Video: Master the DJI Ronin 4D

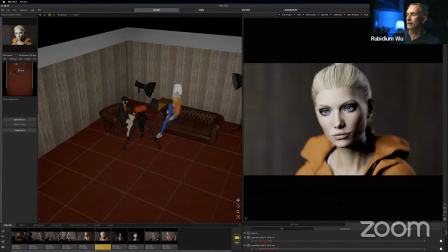476s
seems to be good okay good but directors don't particularly like it because it gets boring to shoot like this it takes a long time it burns out actors what people started doing was adding multiple cameras so you would shoot
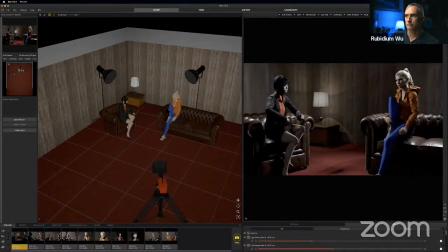492s
both maybe the wide in one in one setup but then when you did
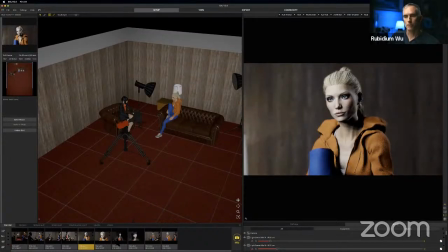497s
this woman's close-up and the other woman's close-up you would bring in two cameras
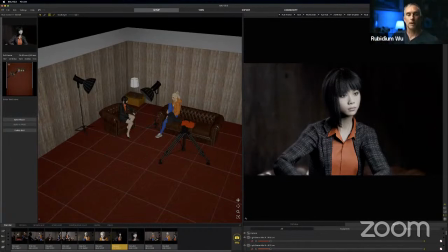502s
that means at least three more people because each camera has an operator a camera assistant and a focus puller and it also means that you can't get the lights as close as you would want them because they'll
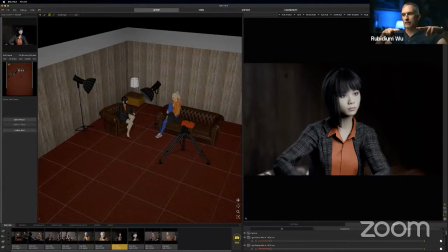516s
be in the shot of the other camera if you have two cameras like this right this shot is gonna this light's gonna drop with this camera shot so you have to back them off a little so the light can't be as close it can't be as cinematic as an as nicely aesthetic as
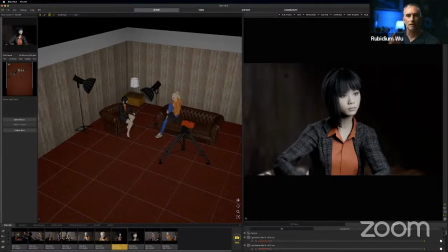528s
you would like it to be the other disadvantage is you only have you can only focus on one thing at once so if you're in the director's booth watching your feed or you're even worse if you're running between the two cameras there might be a false note or a bad take or someone
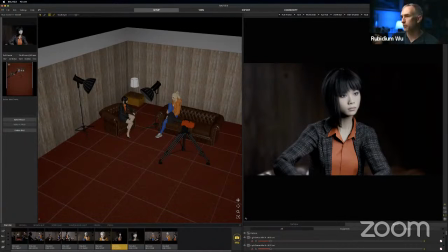543s
might flub their line or like a fly might lay on someone's cheek but because you're watching both monitors or three monitors or four monitors because you're trying to shoot it all at once for for efficiency sake uh you'll miss it and then you'll be in the edit being like oh we only got two takes of this and both of them are bad so
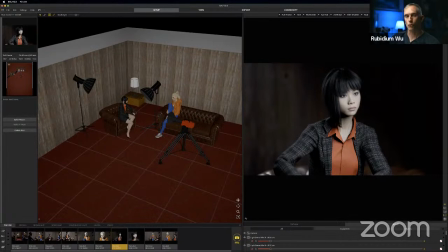559s
how do we're gonna have to rather than choose the best take for the story we're now going to have to cut around the problems of the scene in order to just get the story to just get through it so not ideal um the
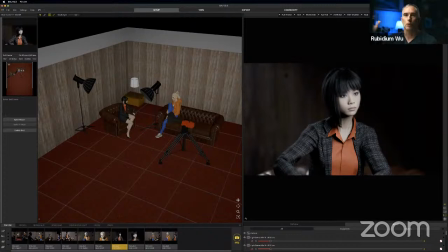575s
opposite end of the spectrum is the wanna so that means
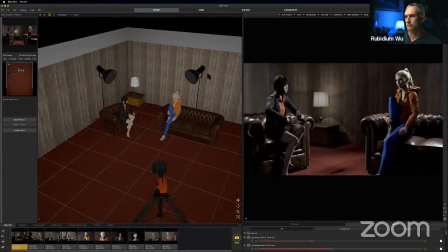580s
you start in your wide here seems to be doing well are you doing okay yes um we start in our wide then maybe we
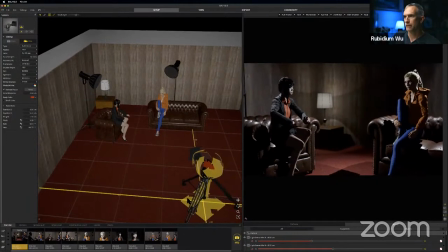591s
push in to this woman when she asks a question
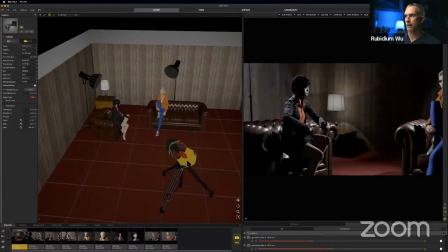597s
then when the dialogue changes to the other woman we slowly tilt
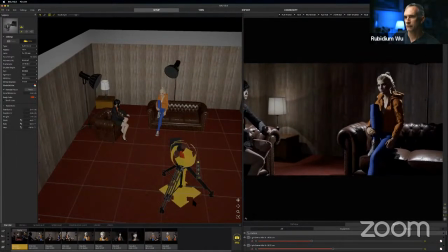603s
our camera around to her and then as she starts to talk we push in
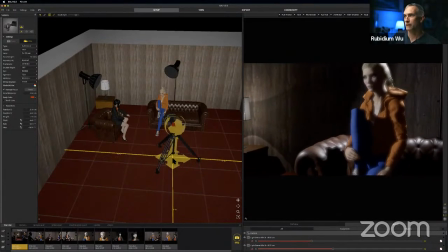608s
And again, this is all one take. No one stopped talking. No one stopped recording. Focus is going to have trouble because I've got it on manual focus.
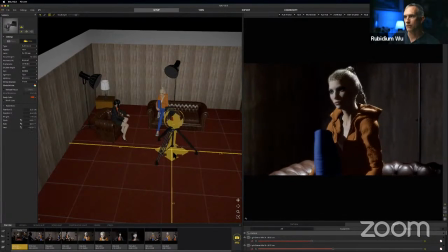617s
So there. So then she may have some dialogue and then we pull around here behind her.
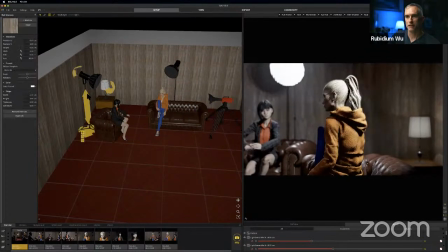627s
We have to clear those lights, obviously. Let's put this light up higher and let's get her to the stand. We'll pretend it's strapped to the ceiling.
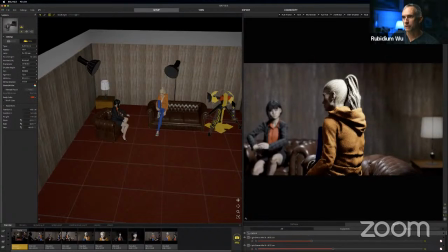636s
and then now we've gone around behind the couch and now we're on this woman so
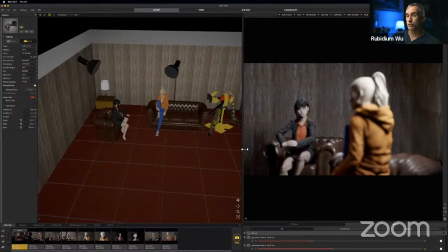645s
you can see that it's a much more artful way to shoot a scene it's a much more elegant way to shoot a scene it requires much more discipline on the side of the director the actors and the
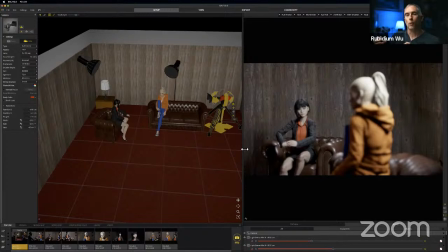661s
cinematographer because it's like a well-oiled machine that has to fit together like all the cogs have to know go exactly where they are and um right if you're just shooting this shot here